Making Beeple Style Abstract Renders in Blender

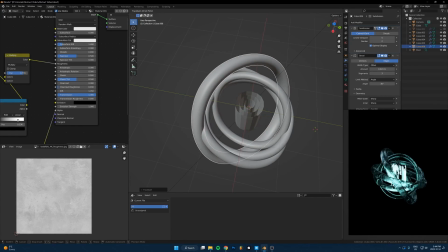4:06 That's kind of interesting, but like it's getting pretty messy the more I do that, so I don't know about that.
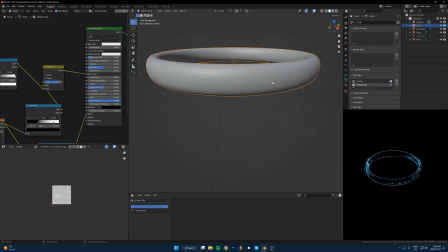4:15 It looks good until I start duplicating it, and then it just looks worse, so I don't know.
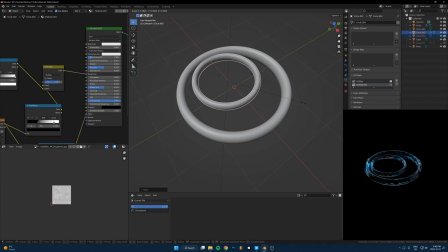4:21 Maybe I can just take this and like spam it around a few times. Now this is getting really messy.
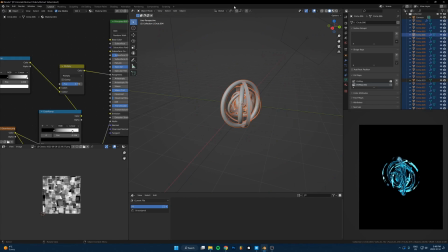4:29 This is just not doing what I wanted. Well, let's try something else.
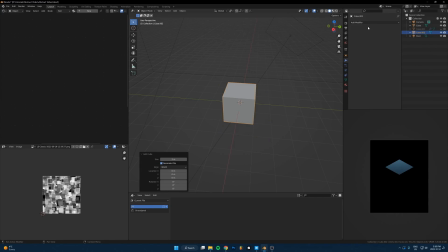4:37 So maybe let's try a cube. Bevel. Put like 5 segments, I don't know, shade auto smooth.
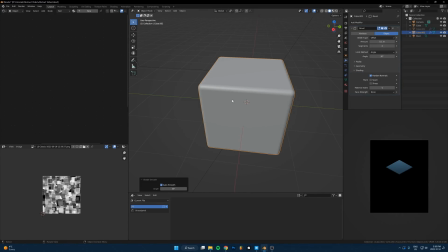4:46 Maybe harden normals. Maybe put that glass on, so whatever.
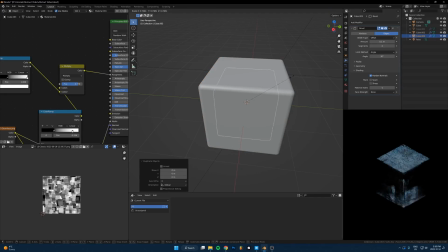4:51 Yeah, that's kind of nice. Duplicate it maybe. Put this on. There we go.
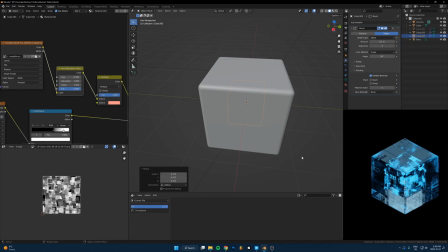4:56 It's cool, but You can tell it's JS placement, so I should probably deal with that.
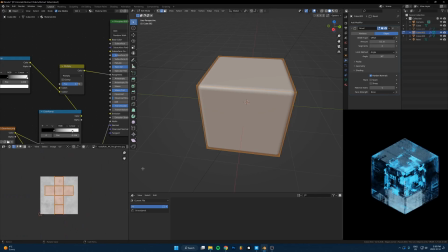5:03 But let's just get a cool setup first.
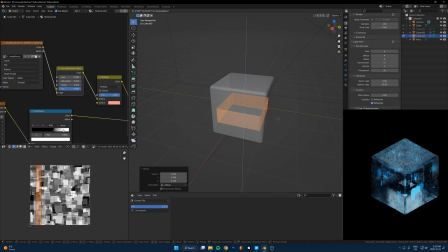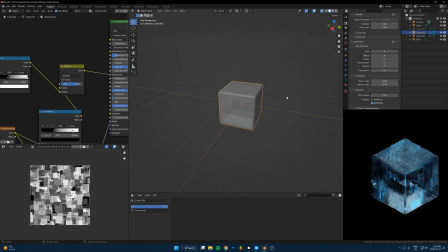5:14 Yeah, this is tricky. I don't know. Like, maybe I need more like stretched out textures like this.
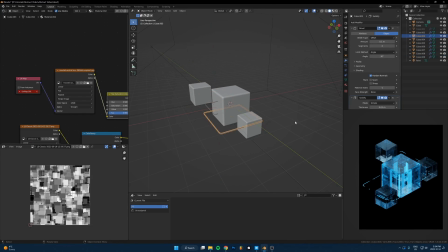5:23 I don't know. That's fine. So we'll just do glass, glass, glass.
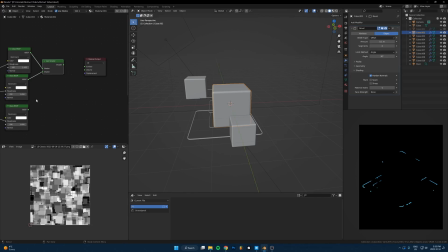5:29 So three glass shaders in a row. Want to add them together. So another add shader. So add these.
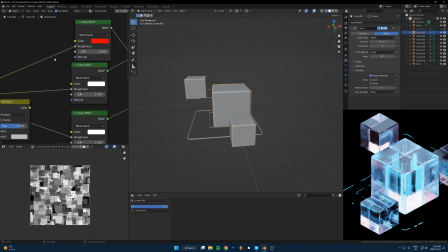5:35 Boom. One of them needs to be fully red. One of them needs to be fully green. And then one of them needs to be fully blue. So if you add all those together, you get white.
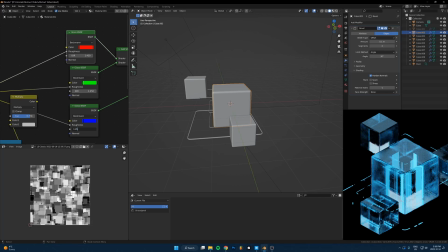5:45 But if we tweak the IOR of each thing, so like go up a little bit on the blue and down a little bit on the red, that will just make the red like shifted one direction a little bit,
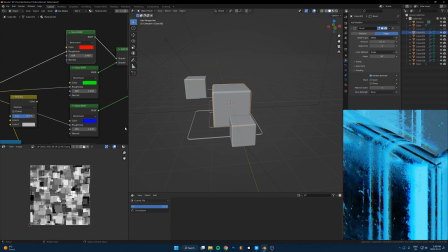5:56 and then the blue shifted the other direction a little bit. So I don't know, just offset that just enough so that it's not super distracting, but it still looks kind of cool.
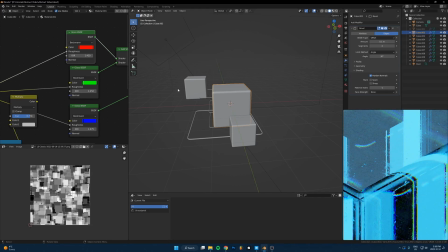6:08 So I want to maybe bring this a little closer together.
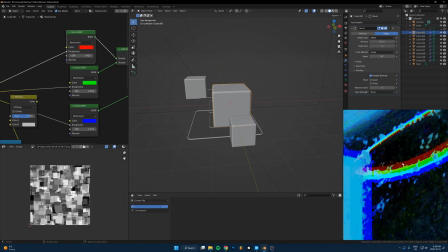6:11 So now you can see if I zoom way in, the red has just shifted slightly and the blue has just shifted slightly, and then that leaves the green in the middle.
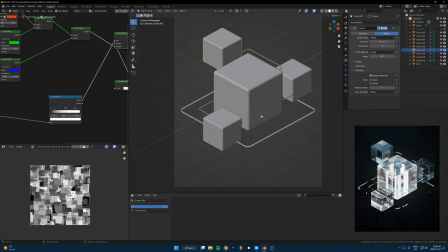6:18 This is actually fine. This is actually kind of cool. I don't mind this.
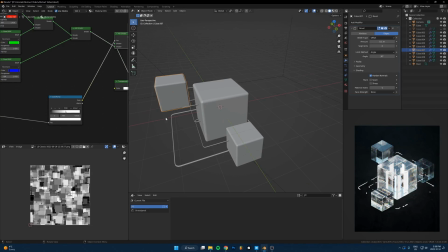6:21 Maybe I just want more light in this cube up here, so it's more like a little more stuff happening.
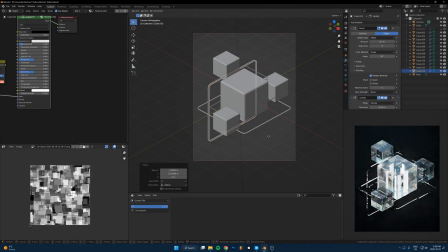6:28 I'm kind of just trying stuff and like moving different shapes around. That's kind of what my strategy is for this.
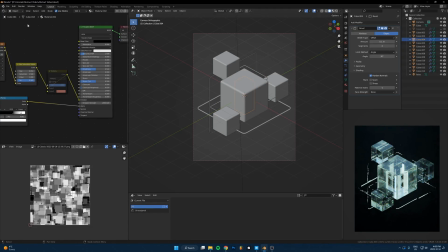6:35 That's kind of nice. It's a nice desaturated green. I don't know.
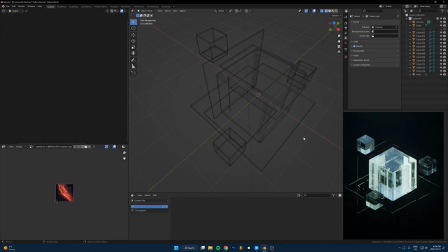6:41 Like, I don't want to make it too complex where there's just too much stuff happening and like too much information to take in all at once, but just a little bit more would be nice, I think.
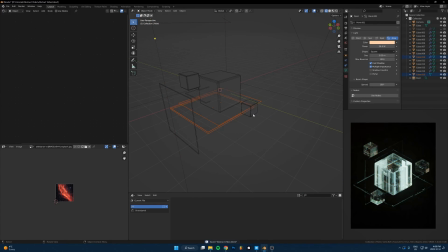6:55 Okay, I might add depth of field, but I think I just want to duplicate these a few more times.
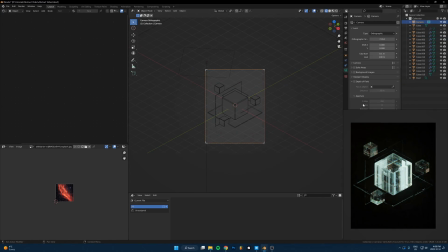7:00 Maybe not. Maybe it's fine. Let's just add it and just see what happens. Depth of field. Let's do an empty. So add empty, just do a plane axis.
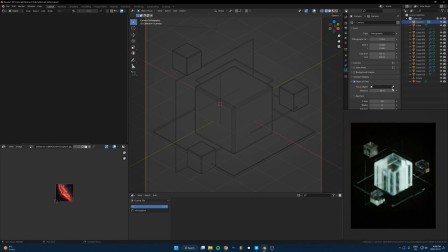7:10 And then if you just set the focus object on your depth of field to that empty, then it becomes really easy to tweak exactly where, like, it's going to focus on directly the middle of this. So we just have to tell it where to go, basically.
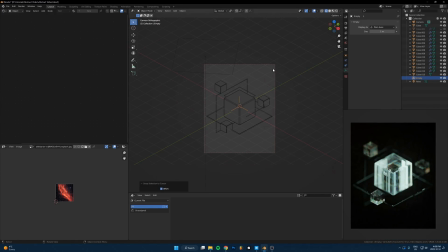7:26 And I don't want it that extreme because it's hard to like see what's going on.
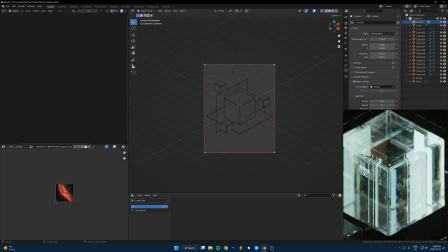7:31 So maybe let's do like F12. So there's just a slight amount, but not too much.
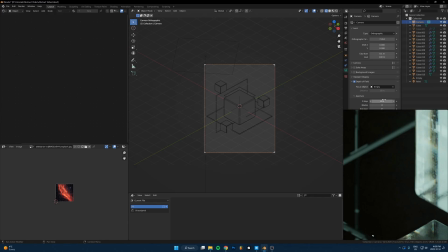7:37 Since we're using the orthographic lens, the depth of like the f-stop numbers are going to be completely not like a regular camera.
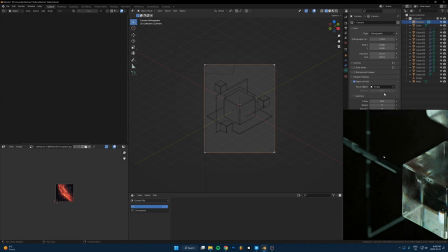7:45 If I was in the perspective lens, it'd be different, but in here it's going to be, you're going to have to like tweak these values a lot more than you're used to, or maybe less, depends how big things are. So it's going to have to be extreme, like F35 or 40 or something, but just a little bit, whatever gives me just a little bit of blur is going to be what I want to go with.
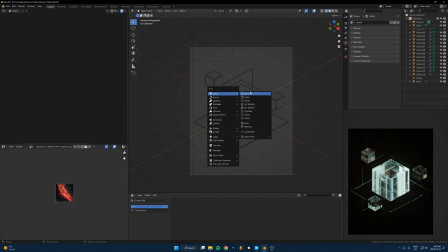8:04 And I want more grids and stuff. So let's just do a basic grid, like over top of everything.
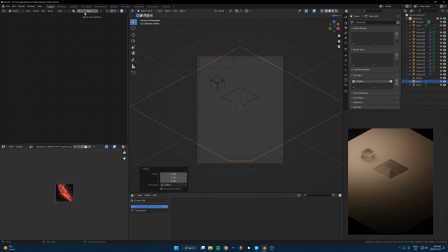8:11 So let's just new texture.